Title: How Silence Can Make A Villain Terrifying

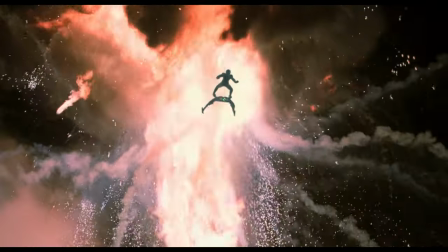(0:00)
When establishing a villain in a story, there's often an intention to make their presence as intimidating as possible.
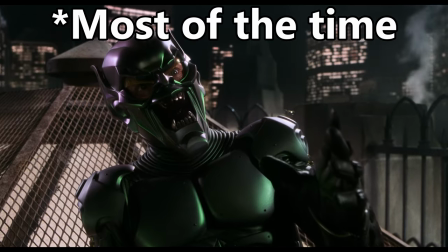(0:05)
This character serves as the greatest conflict against the protagonist's beliefs and goals, and the audience should be able to feel that in some sense.
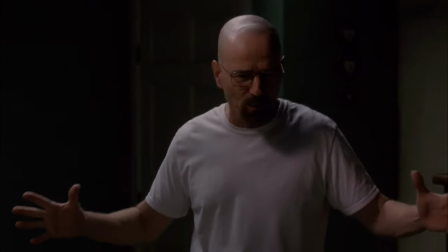(0:12)
There are innumerable ways to establish a commanding villain. It can be through powerful lines of dialogue, an iconic and threatening design, a spine-tingling theme or motif,
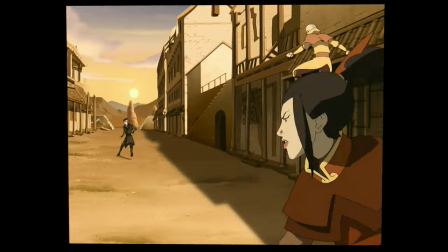(0:21)
giving them a great number of proficiencies or intelligence, clearly establishing their power level, or all of the above,
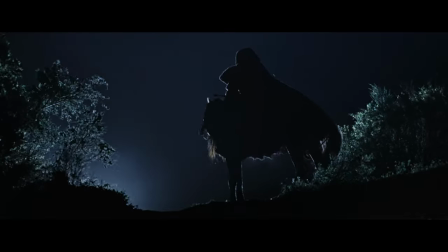(0:27)
if you're good enough. Take, for example, the Nazguls in The Lord of the Rings. Calling any of them characters in any sense is being a little generous.
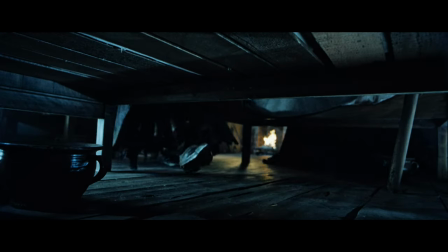(0:35)
They barely speak any lines of dialogue throughout the entire trilogy, and aside from the Witch King, they're basically all the exact same character.
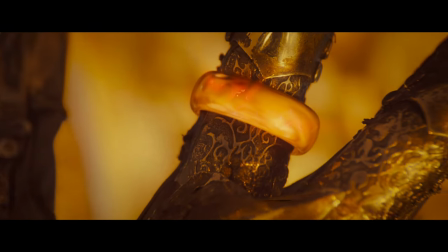(0:42)
They're pawns of Sauron's who were corrupted by the Rings of Power, and they want to return the One Ring to its creator.
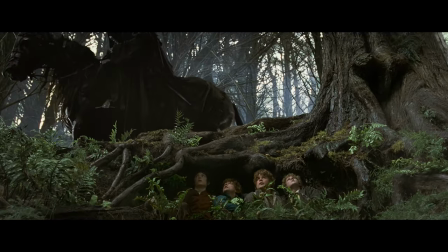(0:46)
They still remain threatening villains throughout the entire trilogy, however, through many of the aforementioned techniques.
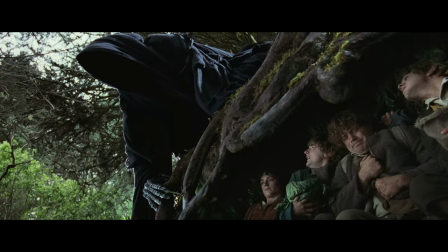(0:52)
They're these shadowy figures cloaked in darkness who bear so little resemblance to their former human bodies that you never see any of their faces.
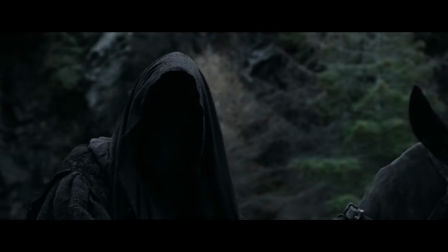(0:59)
Pretty much the only time any of them speak, they do so in this goblin-esque alien voice, and the rest of what you hear from them is blood-curdling shrieking.
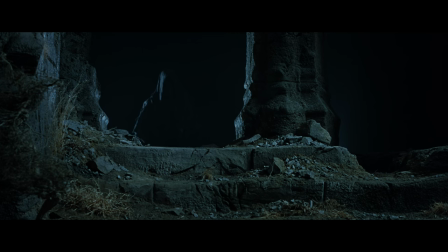(1:07)
Anytime they're around, they're accompanied by one of the most oppressive tracks you've ever heard in a movie.
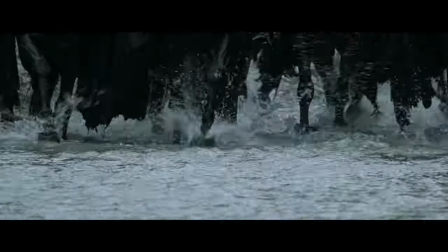(1:16)
Their power escalates over the course of the trilogy, first through riding on horseback with their Morgul blades, later on they're riding fell beasts,
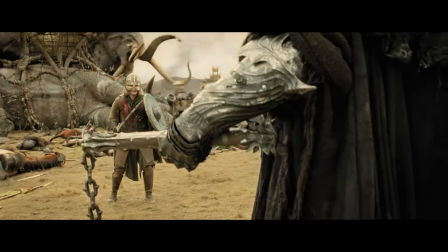(1:22)
and then they end with the Witch King proudly riding his special fell beast with this comically oversized mace.
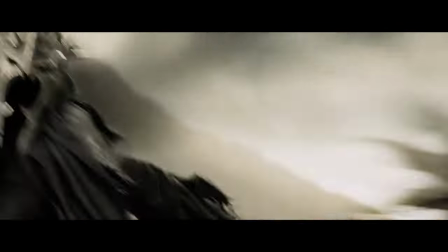(1:28)
It's clear through their presentation in the story alone that they serve as a great threat to the Fellowship's goal of destroying the One Ring, and they put everyone they come across in grave danger.
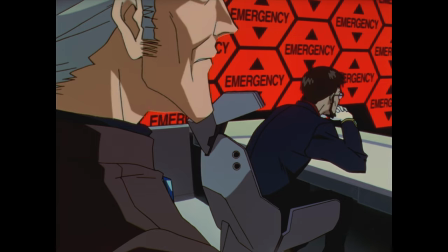(1:36)
There are many great ways of building that same level of intimidation in a villain through obfuscation of one of these elements.
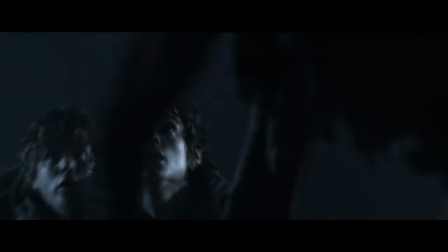(1:42)
In fact, the faceless aspect of the Nazguls is a perfect demonstration of what I mean, but there are so many other great examples that you can draw from.
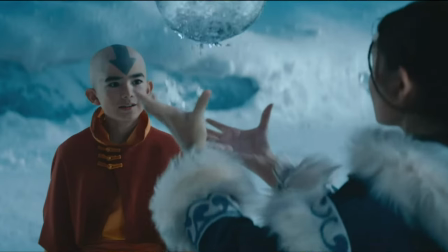(1:49)
Firelord Ozai in Avatar The Last Airbender, you know, the good version of it, is a great example of this.
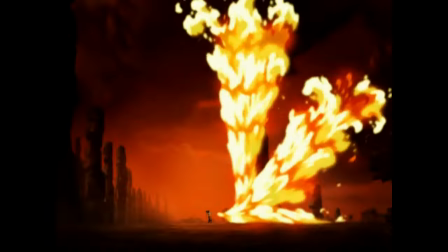(1:55)
His power and threat level are immediately made clear to you just through his title alone,
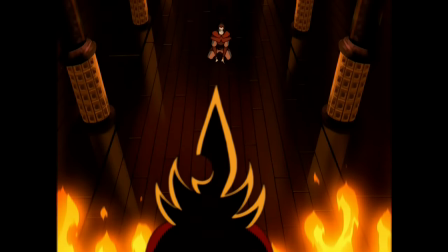(1:59)
but he's made so much more impactful from the fact that you barely hear him speak and you don't see his face in the present time period until Book 3.
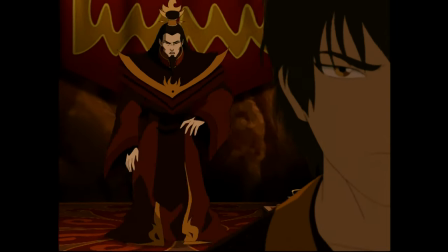(2:07)
All you're left with is build-up for two entire seasons of the show.
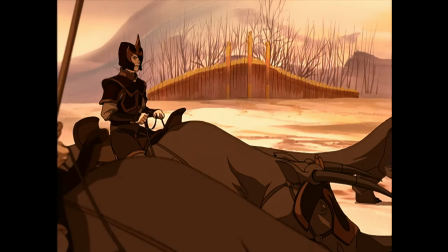(2:11)
You hear and see how he treats his children, you hear the actions he commands the Fire Nation army to carry out that ends up traumatizing and harming every other character,
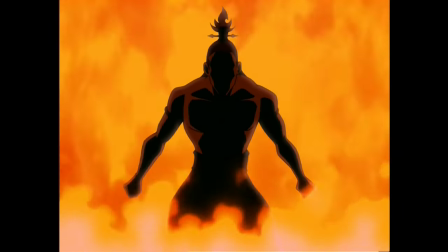(2:19)
all the while the imagery you associate him with is a shadow, surrounded by walls of roaring flames accompanied by yet another terrifying theme.
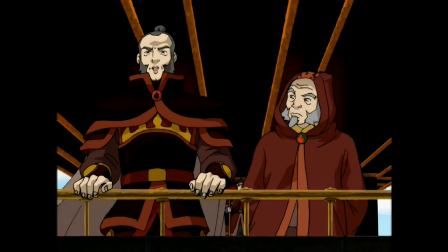(2:28)
Hearing characters talk about him rather than directly to him, or hearing him speak so sparsely,
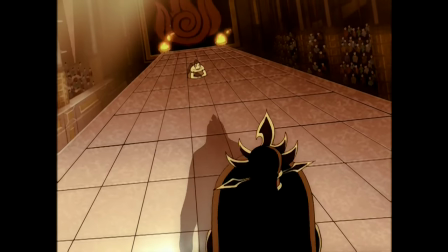(2:33)
creates a level of tension because he's an enigmatic entity more than he is a human being with fears and weaknesses.
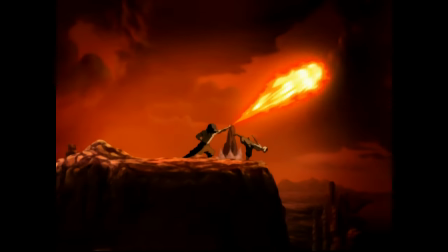(2:39)
All culminating into a final season of development, making this final battle feel satisfying from a character development standpoint,
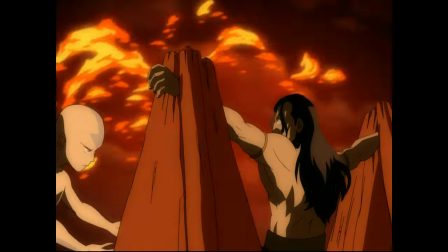(2:45)
and sells you on how powerful and responsible Aang has become from how he began the series.
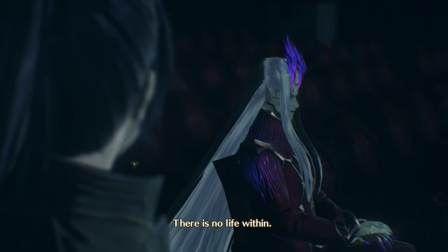(2:49)
It's equally as valuable to understand why and how some villains that sound as though they should be intimidating in theory end up falling flat or forgettable in practice.
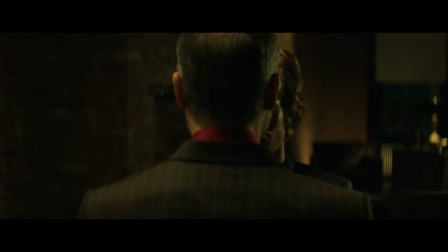(2:57)
Iosef in John Wick is a recent example I came across midway through writing this video.
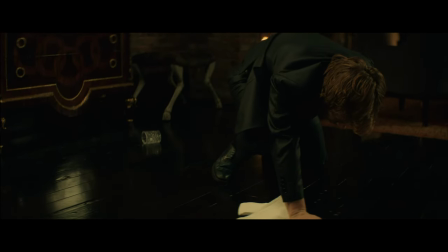(3:02)
I don't think the movie is trying to sell Iosef as a threatening or big bad villain, to be clear.
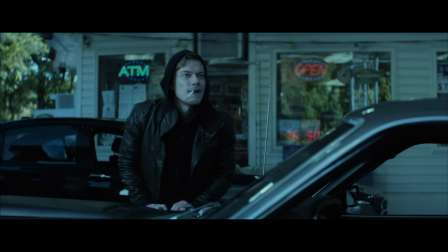(3:07)
The way he's written makes it clear he's supposed to be leaning more towards Prince Humperdinck than he is Thanos.
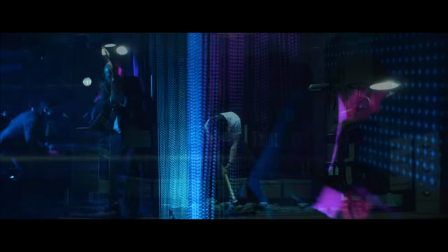(3:11)
He has no real purpose in the plot aside from pissing off John Wick so he can commit mass murder with a bumpin' rave party going on in the background.
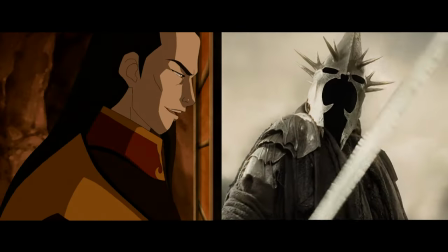(3:18)
Hell yeah, dude! It's just interesting to compare him to the former two villains I mentioned because Iosef does immediately establish himself as a threat.
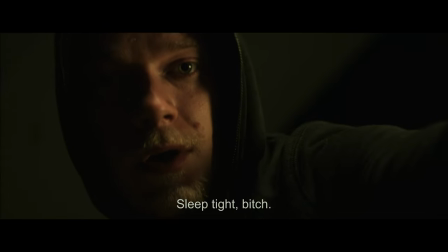(3:26)
He assaults John in his own home and kills his dog just because he wasn't willing to sell his car after one random conversation at a gas station.
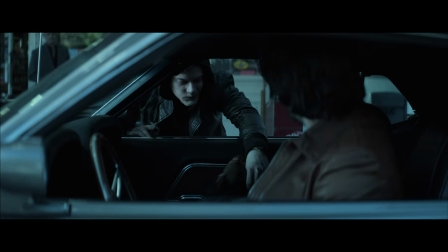(3:33)
By all accounts, you've established a threat level pretty early on,
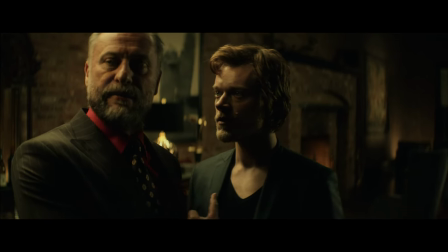(3:36)
but every conversation after this point with Iosef is essentially hammering into your skull that this was the worst mistake he's ever gonna make.
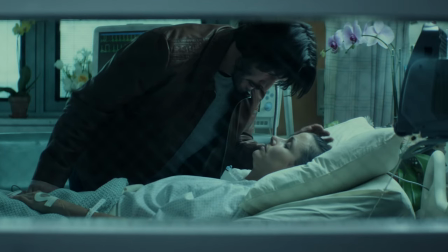(3:42)
It turns out, yeah, John Wick has a dead wife. Your mistake, buddy! You should have done your research!
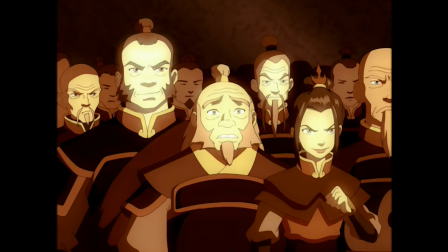(3:48)
You're never gonna make it out of this movie alive! If anything, funnily enough, this movie does the inverse of what Firelord Ozai does.
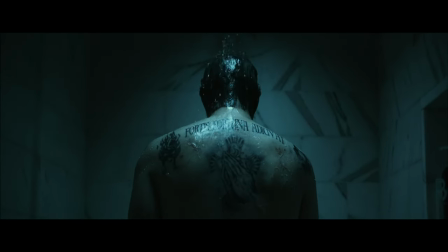(3:54)
This character is used as a device to talk up and build suspense for the protagonist's threat level.
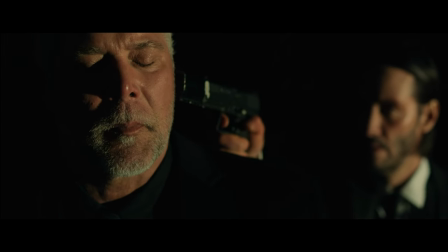(3:59)
John is intelligent, he's good at planning, he's experienced, he's composed, and he has a kill count higher than the word count of this script.
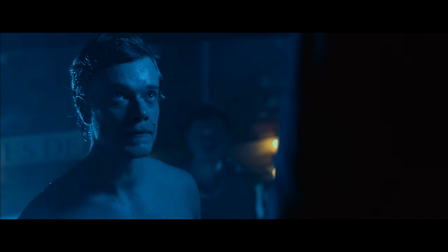(4:05)
Iosef is not an equal to him. In fact, he embodies the exact opposite qualities.
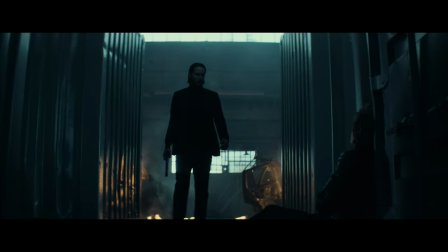(4:09)
Iosef spends the rest of the movie cowering in fear, and the movie doesn't even give his final scene any real weight despite his assassination being the goal for
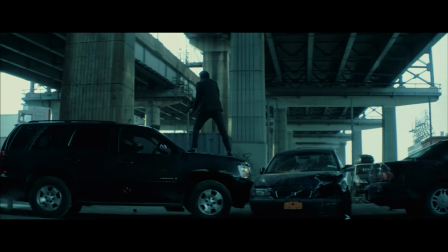(4:17)
two-thirds of the story because he's just another one of the 12 people you've seen get shot in this sequence alone.
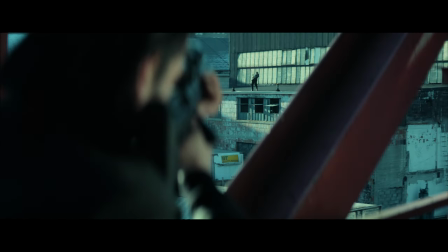(4:23)
None of this is to say that he failed to fulfill his role in the story. This was all how he was meant to come off.
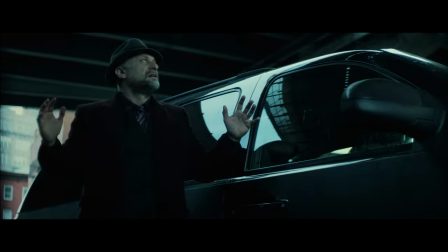(4:28)
I'm 100% certain of that. I just think it's really interesting to see how you can end up making a character who could be terrifying and turn them into more of an afterthought than a threat.
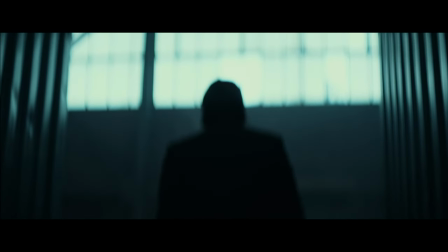(4:37)
Moreover, it's important to recognize that even if your villain isn't a threatening one or someone who challenges the protagonist, they can still offer significant utility to the story.
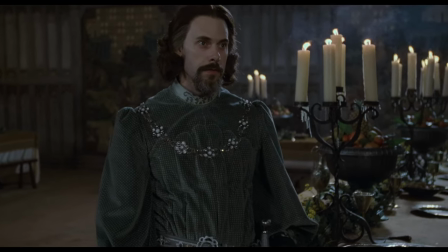(4:45)
Through these three examples, I just hope it's apparent how many different ways you can make a villain terrifying or otherwise useful if they aren't terrifying.
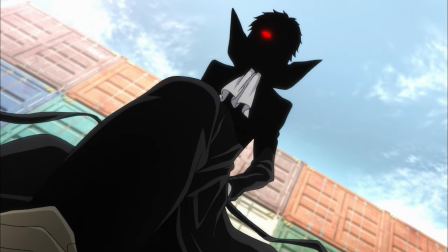(4:52)
And I've barely scratched the surface of how creatively you could spin any and all of these ideas.
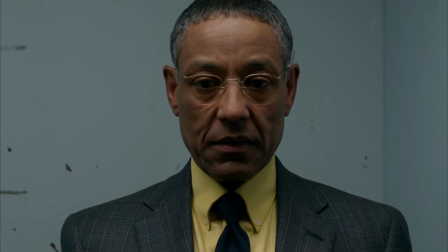(4:57)
Following on the idea of using obfuscation effectively, one of my absolute favorite means of building a villain's presence is through weaponizing silence.
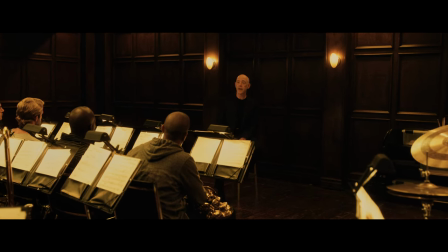(5:04)
In this video, I want to talk about two of my favorite villains who both utilize this to great effect and how they make it work in different ways.
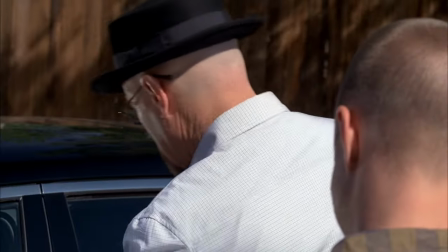(5:10)
And yes,
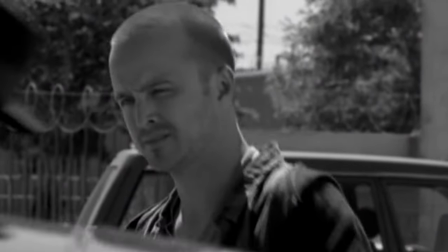(5:15)
I'm doing this on April Fool's Day.
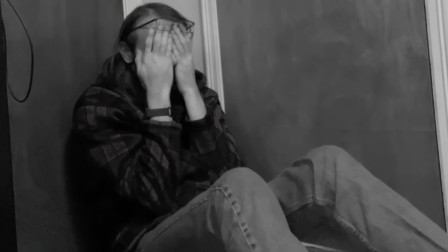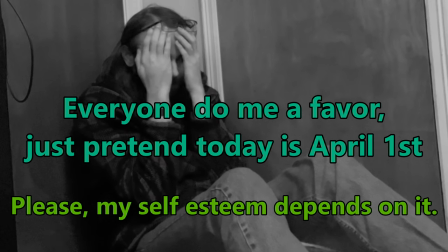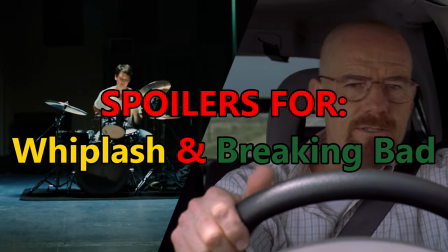(5:31)
There will be massive spoilers for Whiplash and Breaking Bad in this video, so please click away if you haven't experienced these stories.
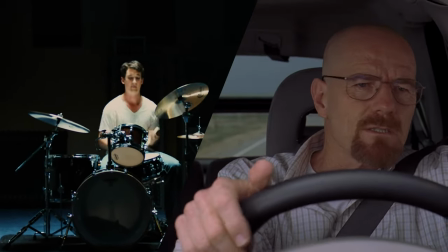(5:38)
If you've seen both stories or you're okay with being spoiled, let's talk about how silence can make a villain terrifying.
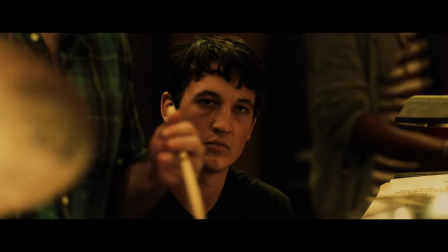(5:44)
Now, I want to start with Terrence Fletcher in Whiplash. I can only imagine the first thing you're thinking if you've watched this movie is, Tronk, what the hell are you talking about?
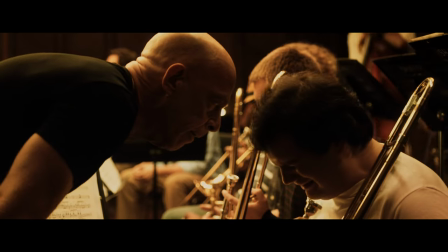(5:53)
Fletcher screams and aggressively insults his students for probably 80% of his time on screen.
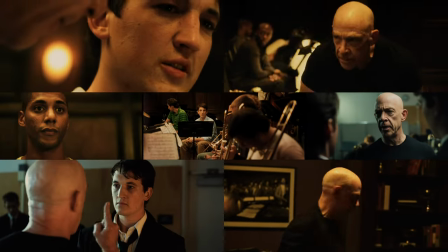(5:58)
In what way is that utilizing silence?
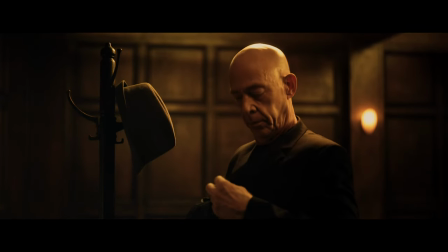(6:00)
In this story, I think he's built to be something to be feared because of how he commands everyone else in such a way that you can associate a lack of sound with his presence.
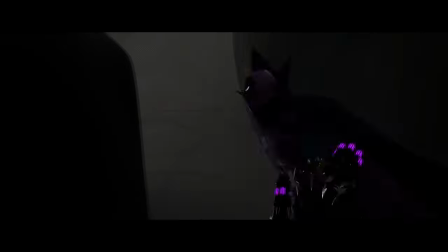(6:09)
Where you can associate a villain like the Prowler from Into the Spider-Verse through his theme, you associate silence befalling the room with Fletcher.
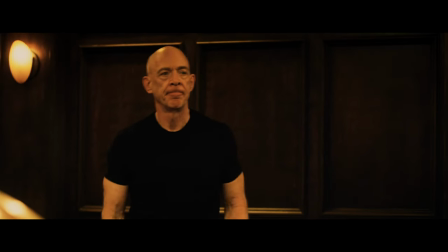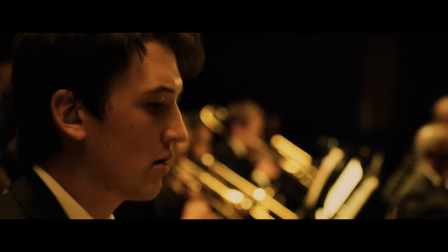(6:23)
This is a story about musicians, more specifically drummers, and the drums aren't known for being a quiet instrument.
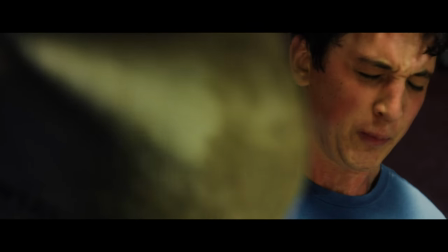(6:29)
Point being, this is a movie where Neiman's goal is to perfect that sound and become an elite drummer.
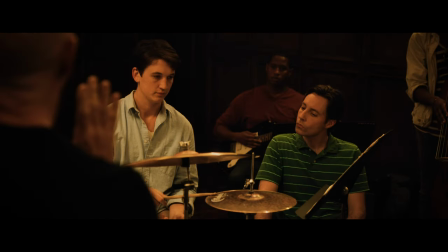(6:34)
Since Fletcher wields command over the entire ensemble and proves that he will readily halt the piece at the slightest imperfection,
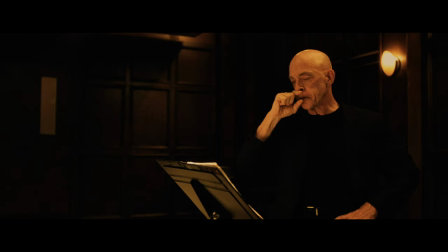(6:41)
it makes every pause, every second of nothing being said or played into this anxiety-ridden sharp inhale.
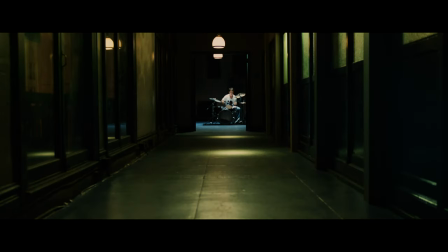(6:50)
This tension is established along with half a dozen other things in the movie's first scene.
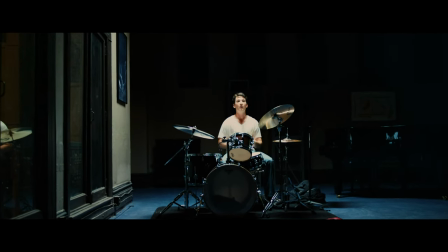(6:54)
The movie opens on Neiman steadily ramping up the speed of his playing and is then immediately undercut by Fletcher's entrance.
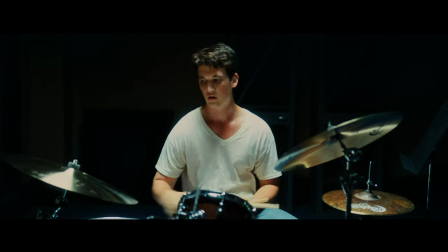(7:00)
The scene becomes so uncomfortable so quickly because outside of the dialogue, it is dead silent.
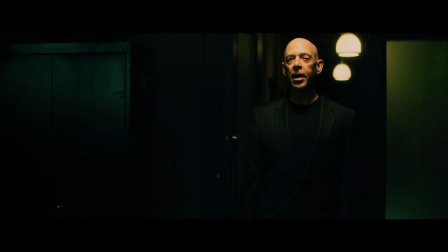(7:06) Did I ask you to start playing again? Sorry, I asked why you stopped playing and your version of an answer was to turn into a wind-up monkey.
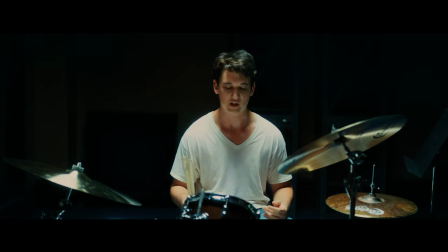(7:14) Sorry, I thought... Show me your rudiments.
The dialogue on its own is brutal and awkward in the best way, but it helps the scene so much that there's nothing auditory to distract from it.
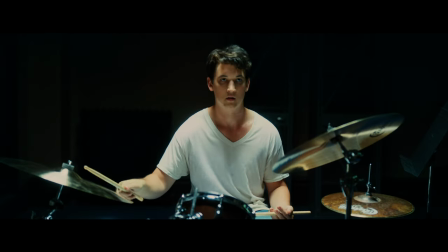(7:23)
It'd be easy for Damien Chazelle or Andy Ross to throw in like a low-key track here just to fill in the gaps of dead air, but they don't.
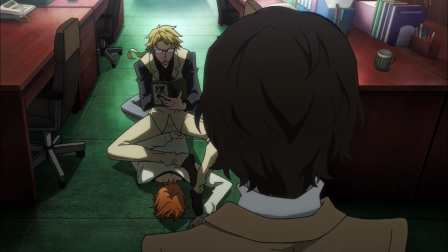(7:31)
A lot of movies and shows seem really uncomfortable leaving you in complete dead silence too often because it can feel unnatural or as though something's missing,
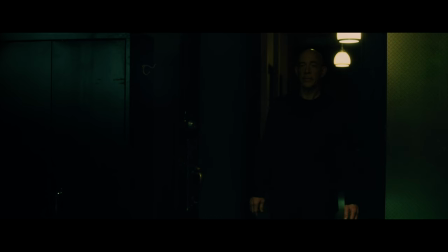(7:39)
like somebody didn't do their job properly. But here it's already wordlessly telling you how much power Fletcher wields over Neiman.
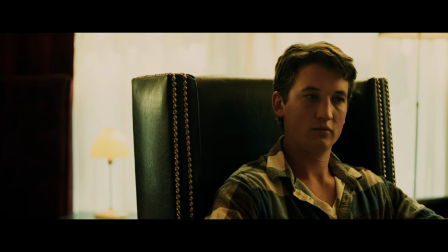(7:45)
Again, it would be so easy, not to mention lazy, to have this introduction voice everything over from Neiman's perspective to fill us in on everything.
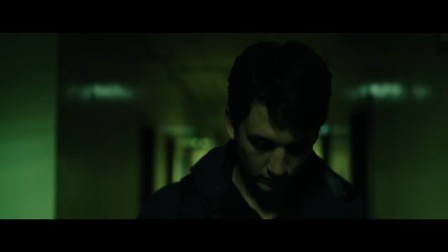(7:54)
Yup, that's me. I'm a first-year student at Schaefer University. I'm a drummer.
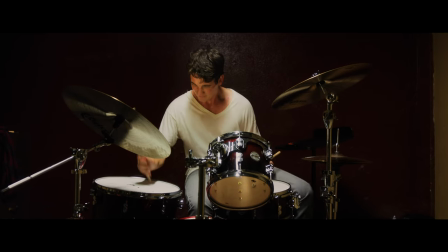(7:59)
I play the drums. It's sort of my thing. That guy is Terrence Fletcher. He's the esteemed conductor of the Schaefer Conservatory Jazz Band. No! We don't need anything like that, because Damien Chazelle is built different.